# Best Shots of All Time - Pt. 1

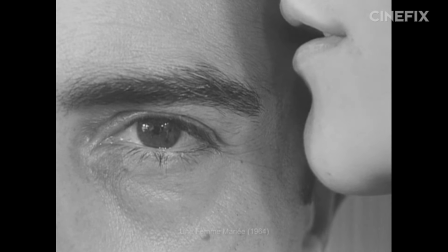(12:16)
It fractures the human face, breaking it down into component parts we don't even have experience really interacting with.
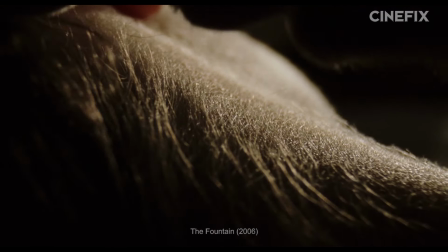(12:21)
Only your dermatologist should ever get this close, so it's not really something most people have a schema for.
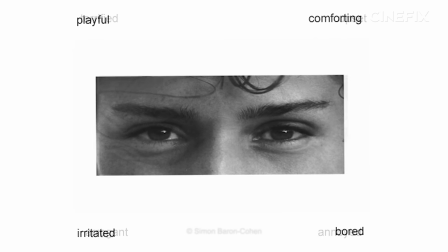(12:27)
Scientific emotional intelligence studies often ask participants to judge emotions based on
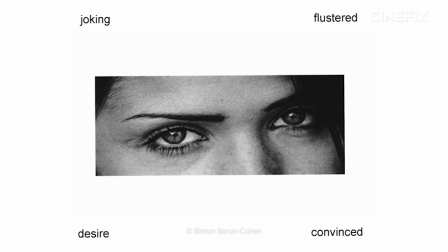(12:31)
only a fraction of a face because it's more difficult than judging from the whole hog.
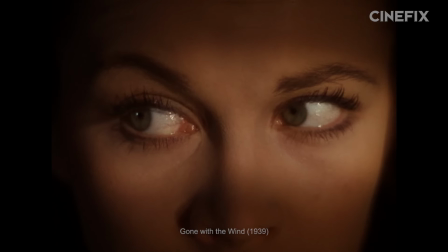(12:36)
So it's doing something very different than the close-up. Instead, the extreme close-ups tend to use a body part not as a natural means of expression,
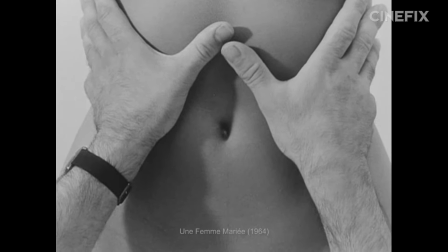(12:43)
but as a symbol in the imagery, connected to us intellectually, not empathetically.
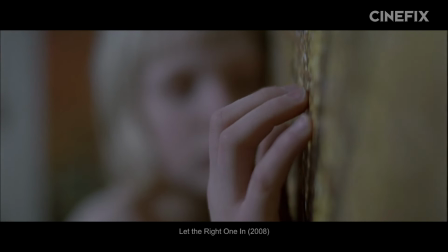(12:48)
It's not about connecting with an organic performance, it's about the frame, saying something with the information of the shot, as if it were a semantic element in a sentence.
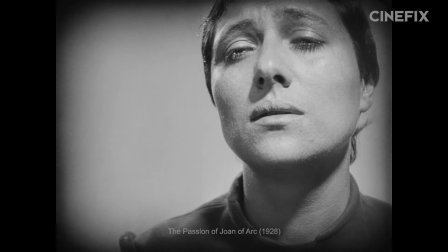(12:57)
A tear is sadness, an eye is watching, a mouth is talking. The close-up is the canvas of the actor, but the extreme close-up is the filmmaker's domain.
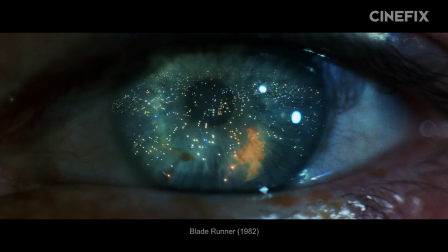(13:05)
There are some absolutely incredible examples of this. Eyes in Blade Runner, Suspiria, and Raiders of the Lost Ark.
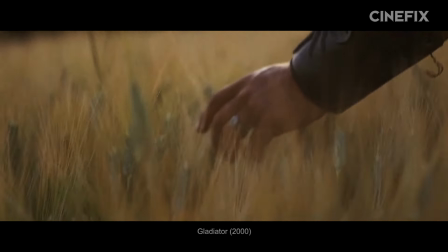(13:11)
A mouth in The Man Who Wasn't There. A hand in The Gladiator. Feet in The Tree of Life and 12 Years a Slave.
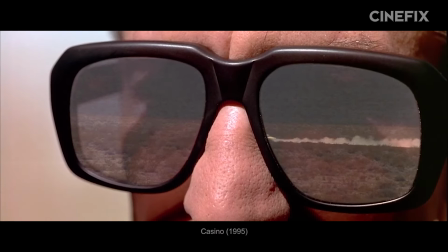(13:16)
The Matrix, Clockers, and Casino all innovate by using reflections to combine the micro with the macro.
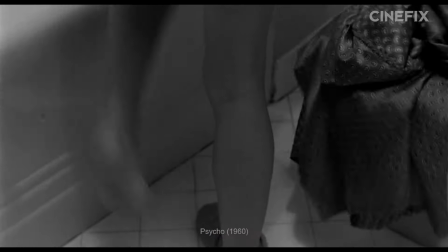(13:22)
But for our favorite use of the extreme close-up, we're looking at Psycho, which has some incredible eye photography.
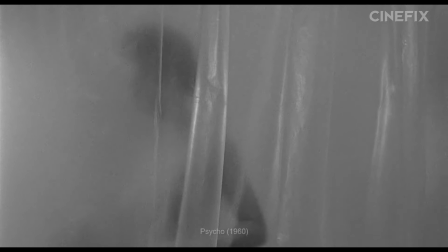(13:28)
However, for this slot, we're more interested in its iconic mouth. Much like Marion Crane, the Psycho shower sequence has been dissected to death.
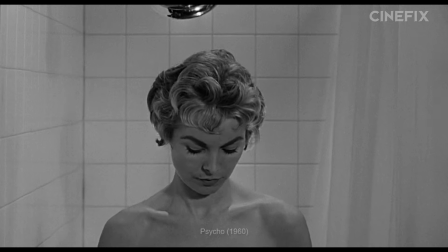(13:35)
But just in case you're unfamiliar with the context here,
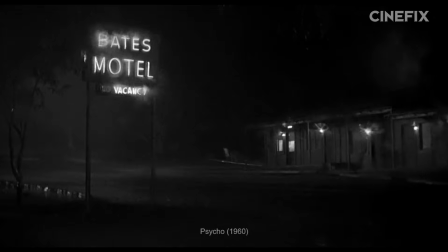(13:38)
Marion has absconded with $40,000 of stolen cash and stopped at the Bates Motel to hole up for the night, where she meets a young Norman Bates, the hotel proprietor, and hears tell of his, let's say, slightly controlling mother, who then does this.
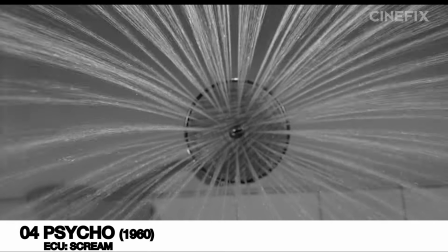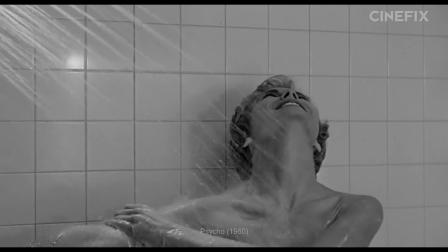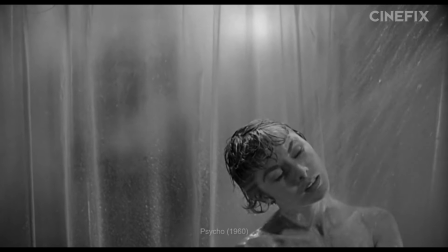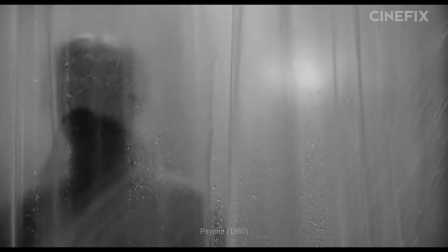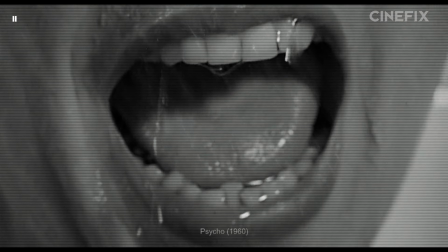(14:20)
And in this incredibly famous sequence, we get this quick second-long shot.
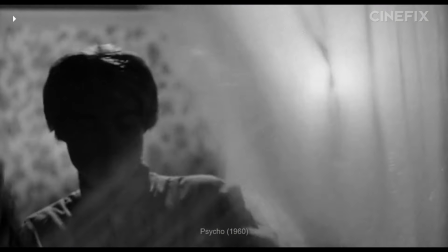(14:25)
That is, we think, the perfect use for an extreme close-up. It is jarring, sudden, incredibly shocking and in your face.
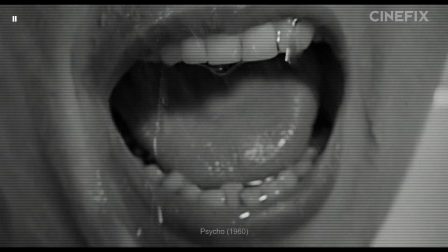(14:32)
It doesn't feel intimate, it feels violent, like an invasion, like an attack. It's too close for comfort, but it's very effective in a short amount of time.
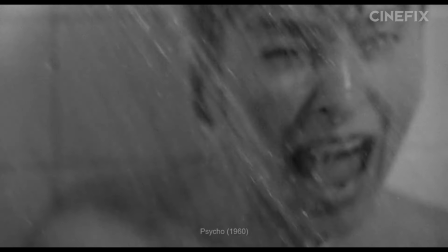(14:40)
In a frenetic span, the extreme close-up quickly and efficiently says everything Hitchcock wants it to.
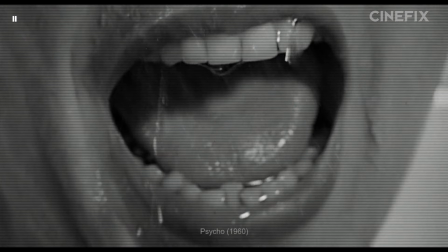(14:45)
If we were to translate shots into words, this one would say scream, not Marion Crane screams.
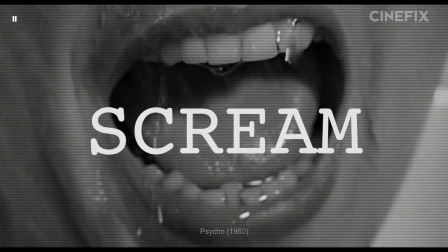(14:50)
That's too much for something this close and this short. Just scream. But in context, that's the exact right thing to say.
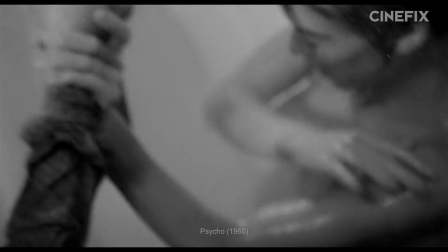(14:57)
And it's not Janet Leigh, the actress who's saying it. Almost anyone who can scream could have been the mouth for this shot.
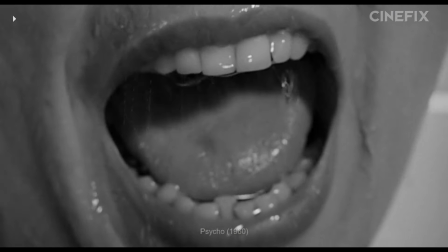(15:02)
This is all Hitchcock talking to you, telling you that screaming is happening. Violent, in-your-face screaming.
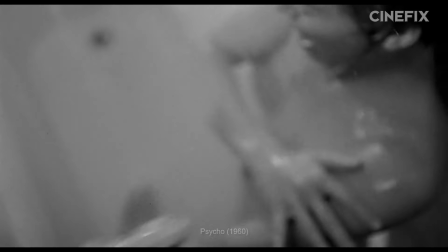(15:08)
He's doing it close and fast, and the extreme close-up is the way to do it.
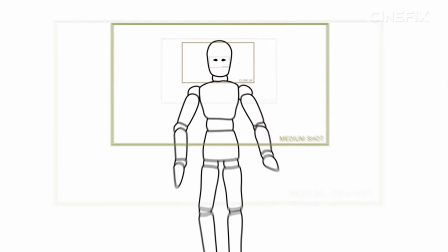(15:13)
And finally, pulling all the way back to the other far end of the spectrum, we're finishing off looking at the extreme long shot.
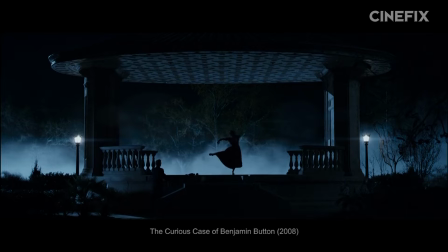(15:19)
Far enough that bodies are individually indistinguishable, faces are inscrutable, the people are tiny, and the scope is grand,
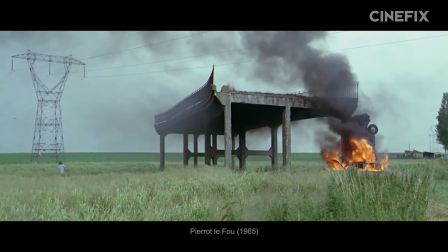(15:26)
which lends itself to the two things the extreme long does best: grandeur and expanse, and smallness and isolation.
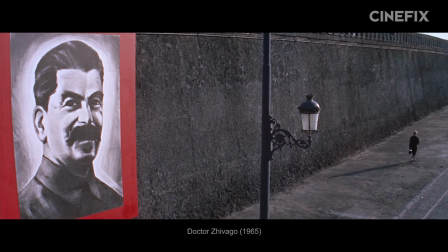(15:33)
At its best, an extreme long expresses a character's smallness in the face of the vast world around them.
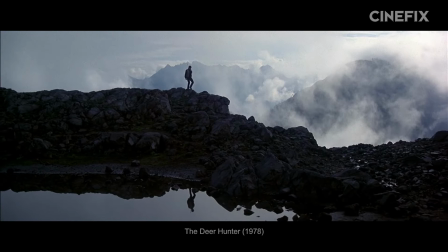(15:39)
Like the long shot, the extreme long is about a relationship between people and a space, but like the extreme close-up,
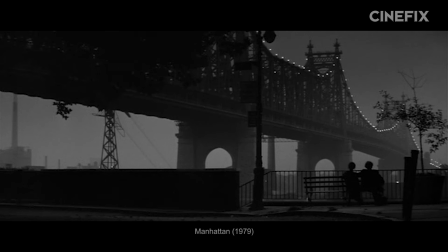(15:45)
it uses the human form as shape in a symbolic image, not as an expressive medium.
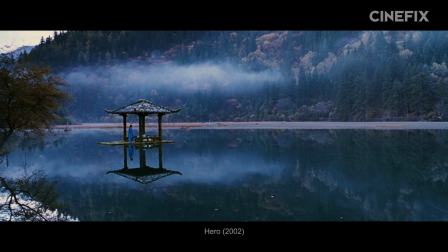(15:50)
These microscopic and telescopic scales are not human scales. They communicate with symbols or arrangements or mood, not people.
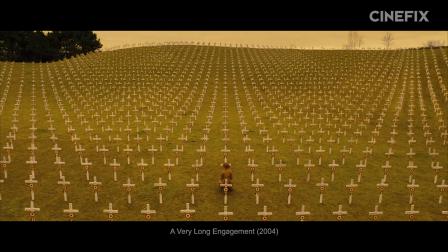(15:57)
It uses people as figurines, symbolic of the person they represent, but way too far off for us to really engage.
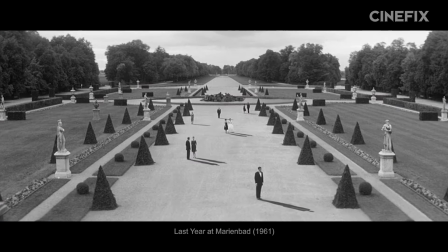(16:03)
Some of the best for a sense of epic expanse are these from last year at Marienbad, King Kong,
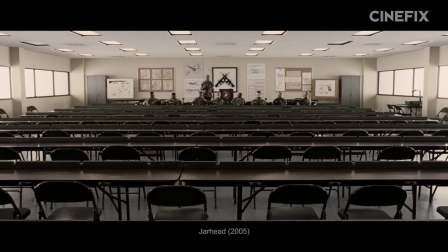(16:08)
and Days of Heaven, while some of the best for a sense of isolation and loneliness are these like Stalker,
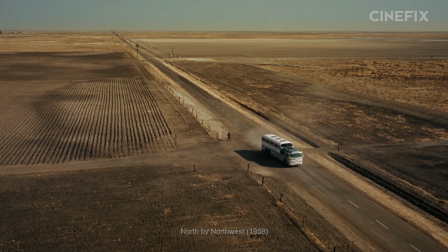(16:13)
North by Northwest, and American Beauty.